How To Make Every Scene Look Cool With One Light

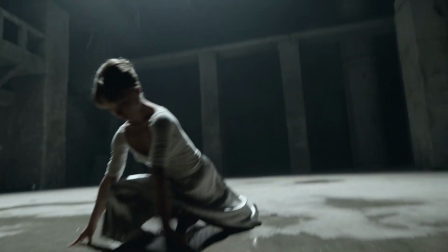Light can be so many things at once. It can be beautiful and expressive, or it can be dull and repetitive from scene to scene.
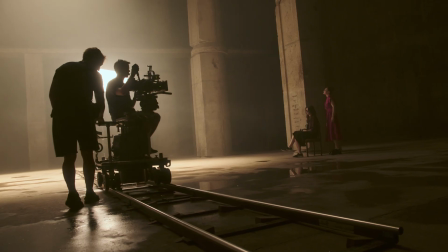In this video, I want to show you how to set up just one universal lighting setup for an entire scene,
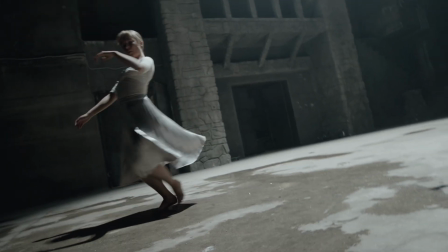and how to keep your shots looking different and interesting, even when you're lighting everything with the same source.
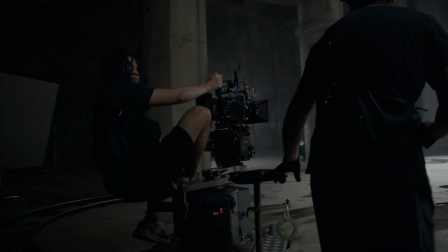This technique works pretty much anywhere, regardless of location. It's especially useful when you need a simple lighting plan with a motivated light source.
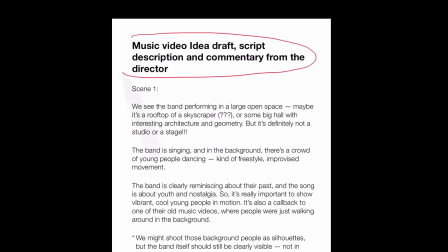So as always, everything starts with the script, then come the locations where the story can take place.
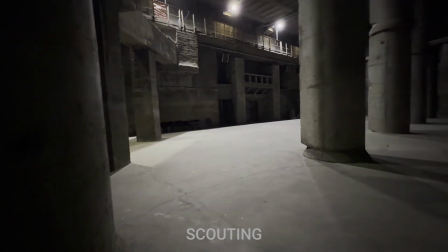And only after that we ask, what kind of lighting setup should we go with? What kind of light will keep the clip looking natural but cinematic and clean?
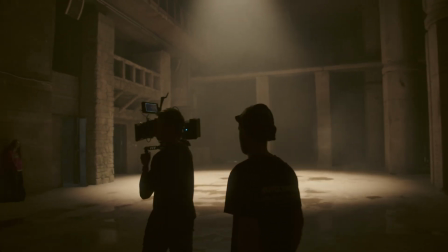Personally, I think the best lighting setup is the one you fully dial in at the start of the shooting day.
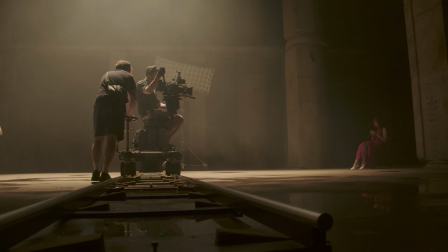I mean, you set everything up, get the angles and intensities right, and then you barely have to touch your key light throughout the whole shoot.
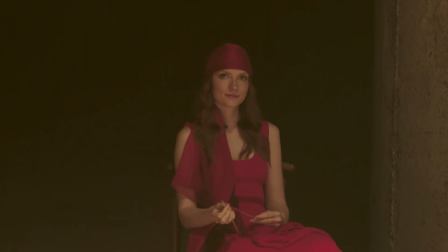And even more importantly, the light should feel understandable to the viewer. It should have a clear source.
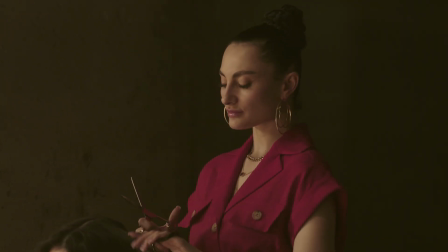Like, where is that light coming from? Why is there so much of it? So where do we place this kind of light?
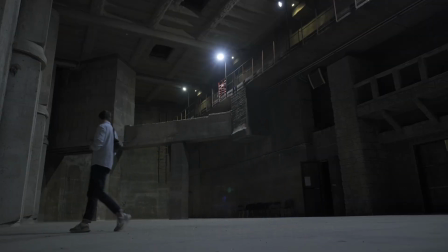Well, the location often tells you everything you need to know about natural source of light.
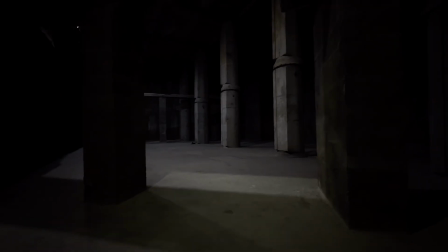I usually pay attention to windows and any architectural openings that could bring in light.
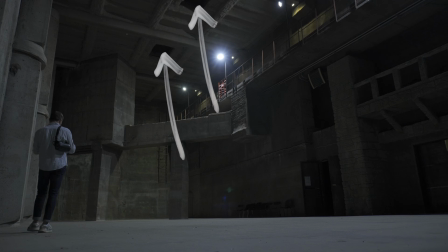On this rooftop, there were a few sealed off skylights. And these are perfect spots where light could be coming through.
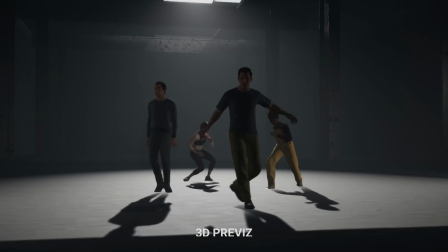So that gave us a motivation to enhance whatever natural top light might be there to make contrast via lighting and shadows.
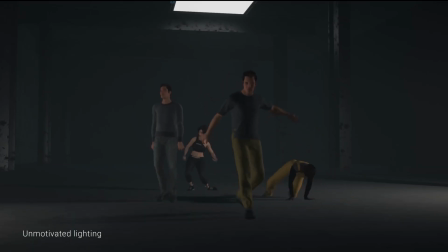Imagine how weird the shot would look if we lit the scene from the side. What's the motivation? Where's that light supposed to be coming from? But from the top, that makes sense.
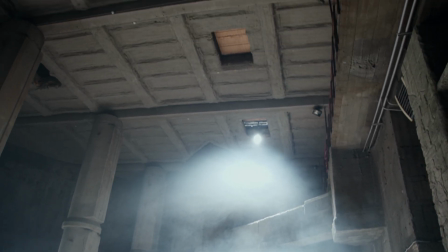It's just logical. So that's exactly what we did. We placed our key light overhead.
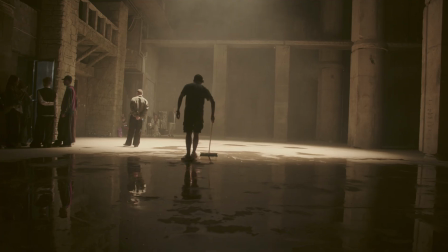And that gave us freedom to move the camera however we wanted, and have actors walk through the space without breaking the lighting logic.
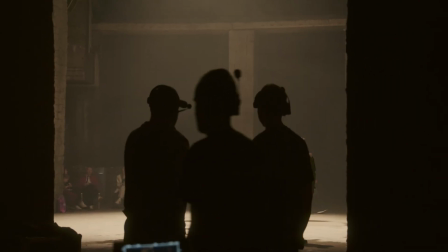And if this were a different location, I'd do the same thing, you know. Find what the natural light source is and build around it extra light.
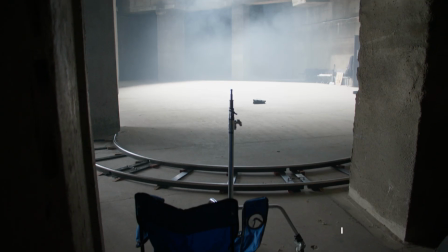So we put up just one light source. In our case, it was a 2400B Nanlux with a reflector.
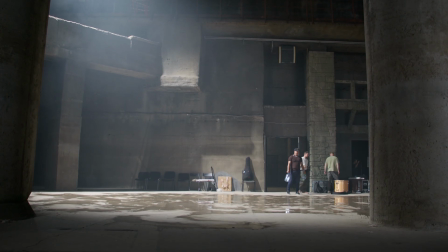It was acting like a high overhead backlight, basically a top-back character's rim.
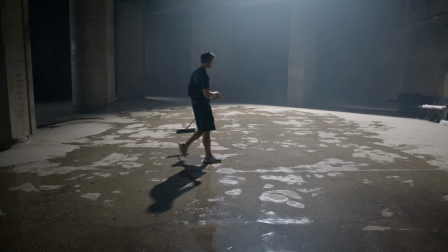But what if you want variety in your shots? You don't want the whole project to look lit from one single angle the whole time, right?
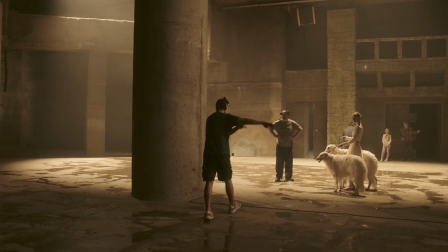When you're working with just one light source, you can still add variation by changing the positions of your actors within the frame,
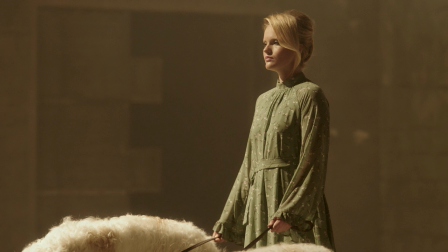and that affects how the light hits them and how they interact with the background.
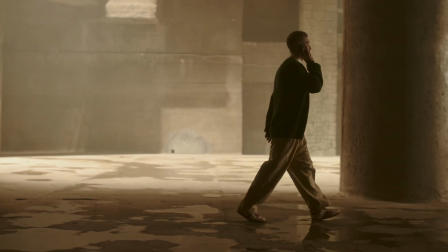In one scene, for example, I planned for a character to walk across the foreground as a silhouette,
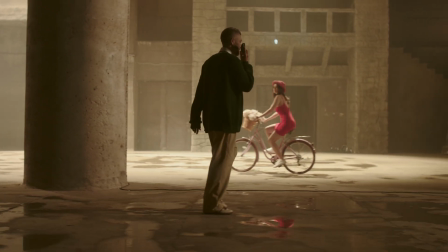while another character, a girl on a bike in the background, catches more top light.
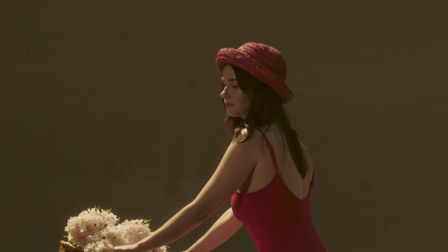And since the light is hitting the floor, it also bounces up to create a bit of fill on her.
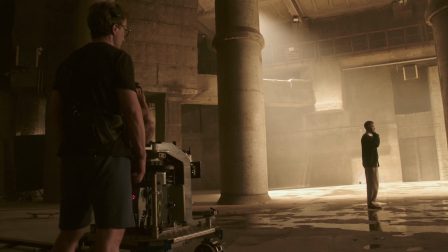So by simply adjusting where your actors are standing in frame, you can totally shift the lighting dynamics, even with just one source.
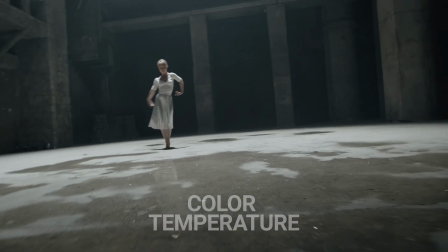Okay, we've created a quite universal light scheme. How to make your shots visually different?
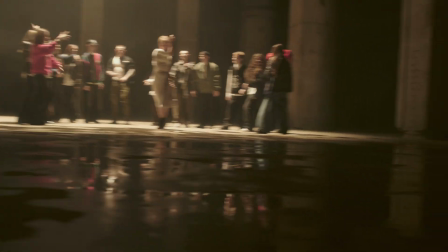The first trick is playing with color temperature of key light. Sometimes just switching the temp on your light can make a big difference.
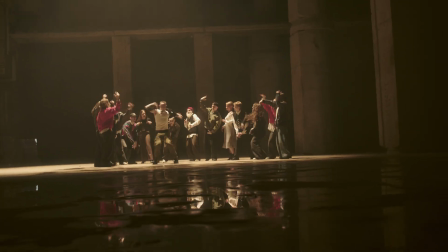In the edit, that warm versus cool contrast adds texture and keeps the look from feeling flat, as long as it fits the tone of your project.
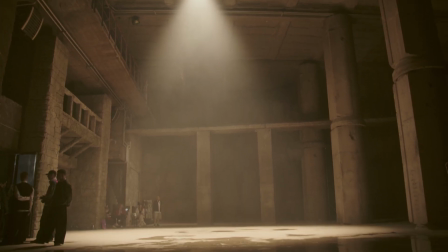I usually avoid changing white balance on the camera during the shoot.
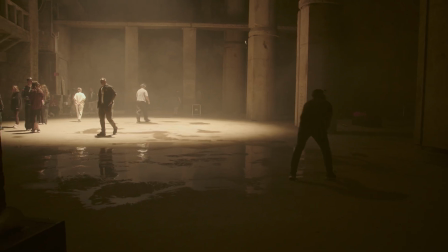It keeps things consistent in post, especially with the skin tones and white balance tweaks.
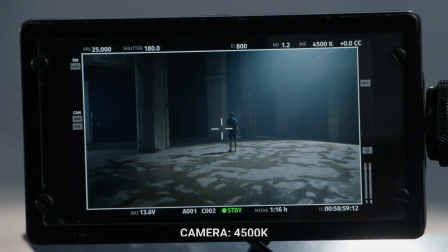In this case, we logged the camera at 4500 kelvins.
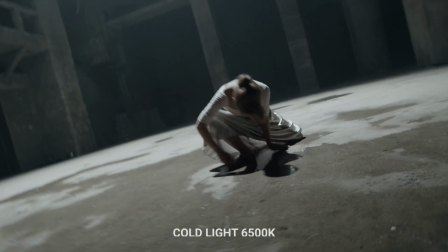For cool lighting, we used about 6500, and for warm, around 2700.
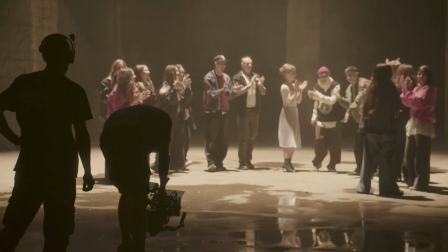So, a 4500 kelvins is a nice middle point that lets you blend both directions.
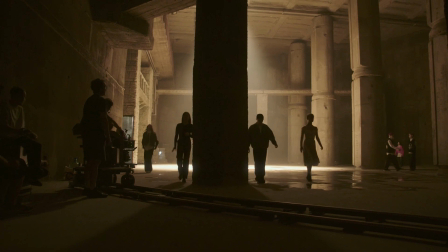That's why I love bringing bicolor lights to set. They give me the flexibility to tweak warmth and coolness. And here's something else. Light behaves very differently depending on your surfaces. Let's say the walls and floors were made of red brick.
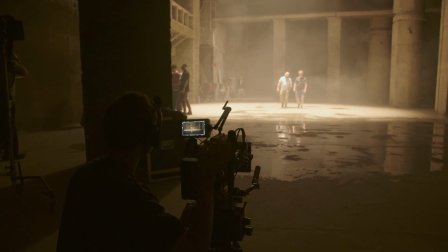Your whole scene would be washed in a super warm, saturated tone.
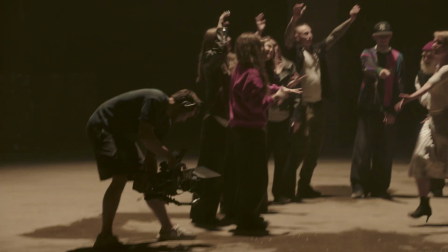But in this location, it's just concrete, and that acts like a big neutral bounce, kind of like foam board or a reflector.
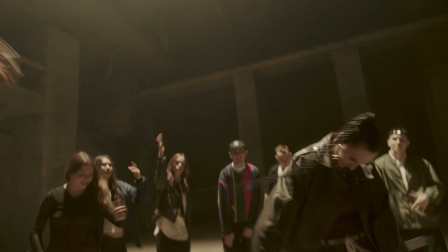It mixes warm and cool tones and gives you this soft, unpredictable look.
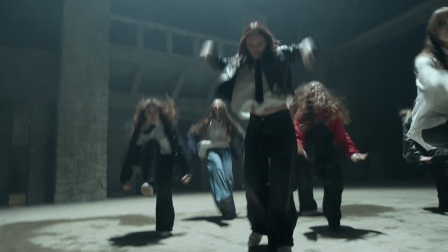Bicolor fixtures are amazing in these situations. They give you control, some options, and subtlety.
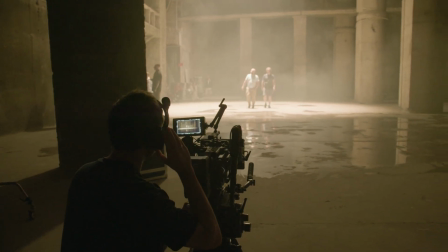Also, quick shout out to a headset I've been using on every shoot lately. It's the new Solidcom SE Pro from Hollyland, and it's really awesome.
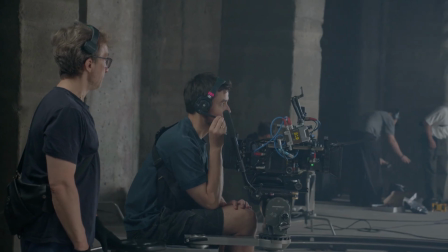So I've been using their gear for a while now, and with this one you can tell they really listened to what filmmakers actually need.
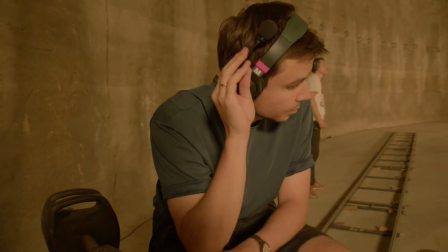The range is crazy, up to 400 meters, which was perfect for this bunker location, especially with the lights rigged way up high.
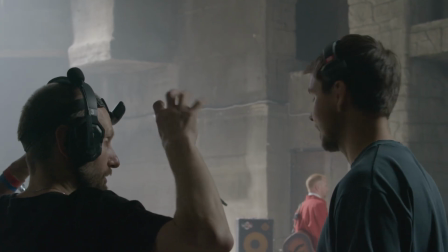I gave headsets to the whole crew, and we kept them on the entire shoot, didn't take them off once.
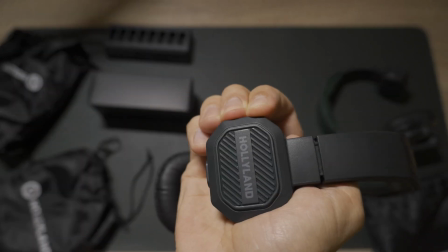And what really impressed me was how much better the battery life is compared to the older versions.
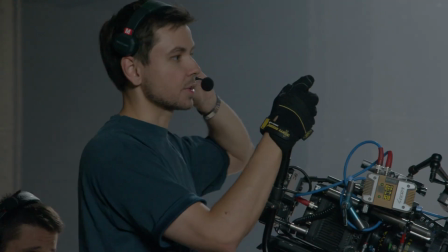That used to be a problem, but now it's solid.
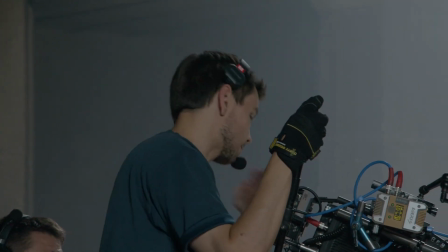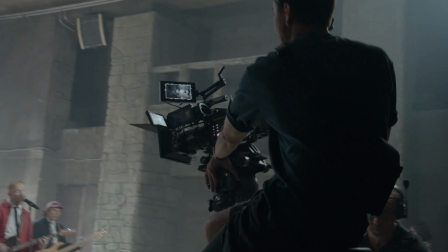Alright, even with a simple lighting approach, when it comes to close-ups and portraits, you do sometimes need to add more light a bit.
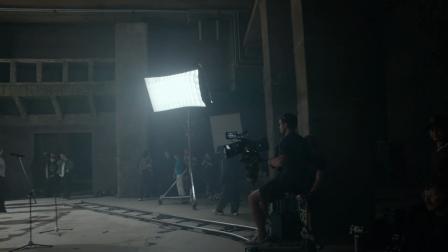I don't like bringing a ton of gear to set. And I know a lot of you are the same, but sometimes you've got to fill in those dark areas a little.
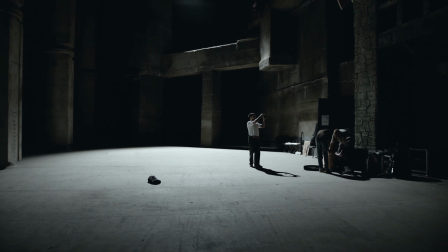A strong key light can push contrast really far, like a 4:1 or even 8:1 ratio between key and fill.
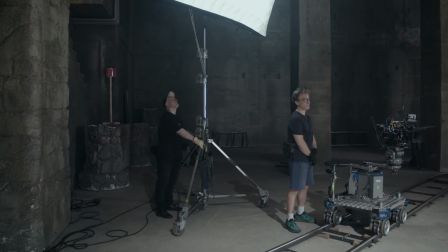So if you want to soften that, you need an extra fill source. That's what we did on some of the medium shots.
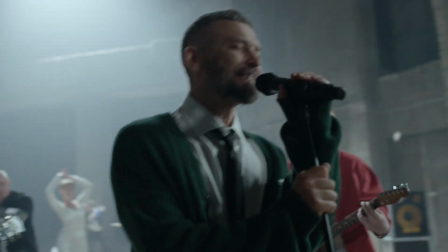Added a side light just to lift the shadows a bit. But important, that fill light should never overpower your main key.
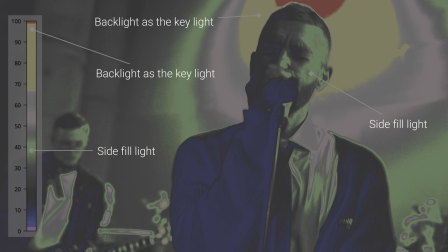In terms of realism, that side light could just be a bounce or reflected light from some abstract source.
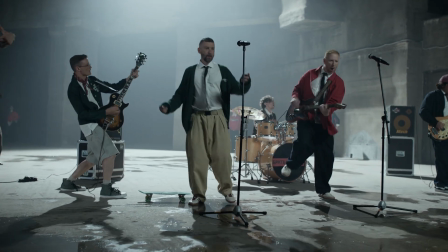The viewer won't question it. It feels natural.
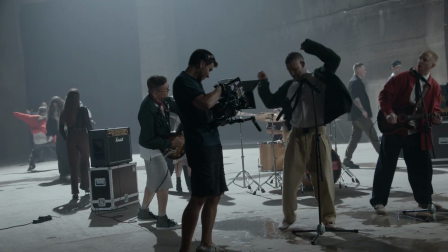But your main top backlight, that's doing all the heavy lifting, is the signature light in the scene, and you don't want anything else competing with it.
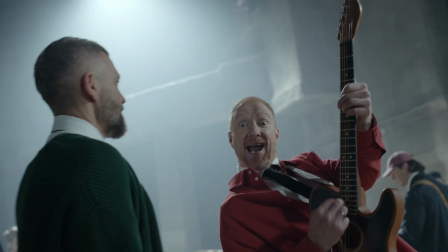So that small side fill just brought back some life in the eyes of the characters, softened the contrast, and let's be honest, solved the client's question.
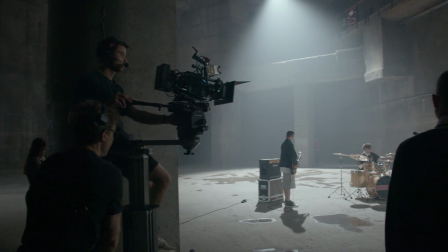Why is it so dark? Well, it's not dark anymore.
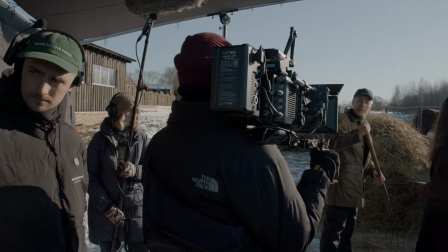Check out the link in the description if you want more resources and breakdowns on modern professional cinematography.
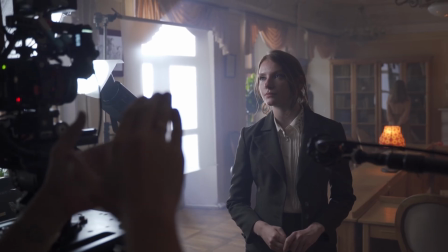See you in the next one.